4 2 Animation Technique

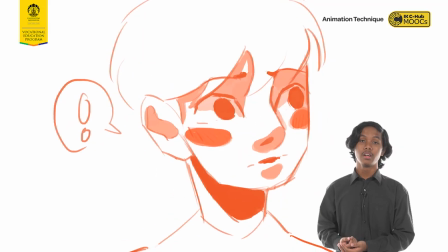[4:33]
We can apply this fundamental in the previous animation. To make it livelier, after the character tilts his head up from feeling embarrassment and shyness,
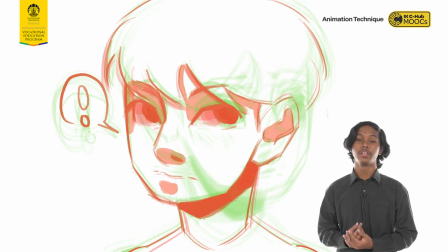[4:41]
he tilts his head down, showing an expression of relief. Simply, overshoot is a spring back effect.
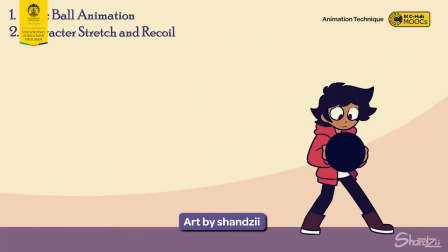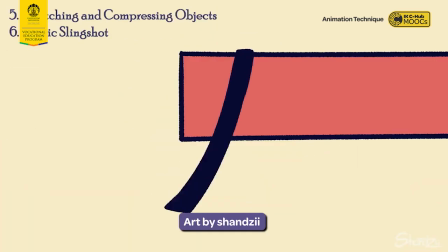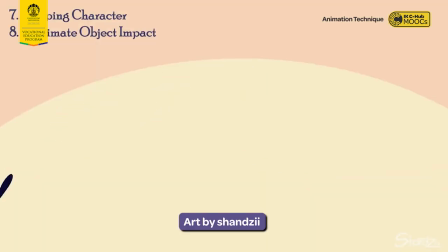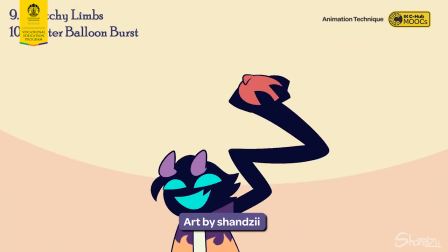The last fundamental technique of animation we will be discussing is arcs. If you want your animation to look more smooth, rather than moving in a straight line, we can move the object in a flow. The more movement the object made, the more curvier the movement.
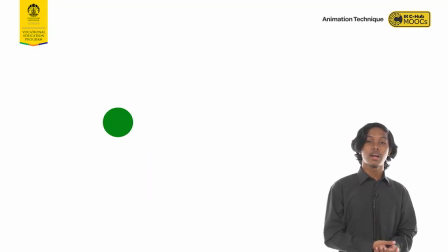[5:29]
In this example, to make the movement more smoother, I apply the arcs technique by moving each frame into a curved line.
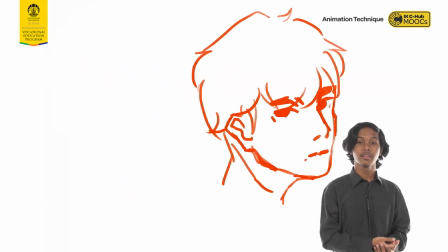[5:37]
When the character tilts his head, he moves according to the curved line. This is called arcs. Now that we have learned about the 6 fundamental techniques and timing, we will learn about texturing and why style consistency matters. See you in the next video.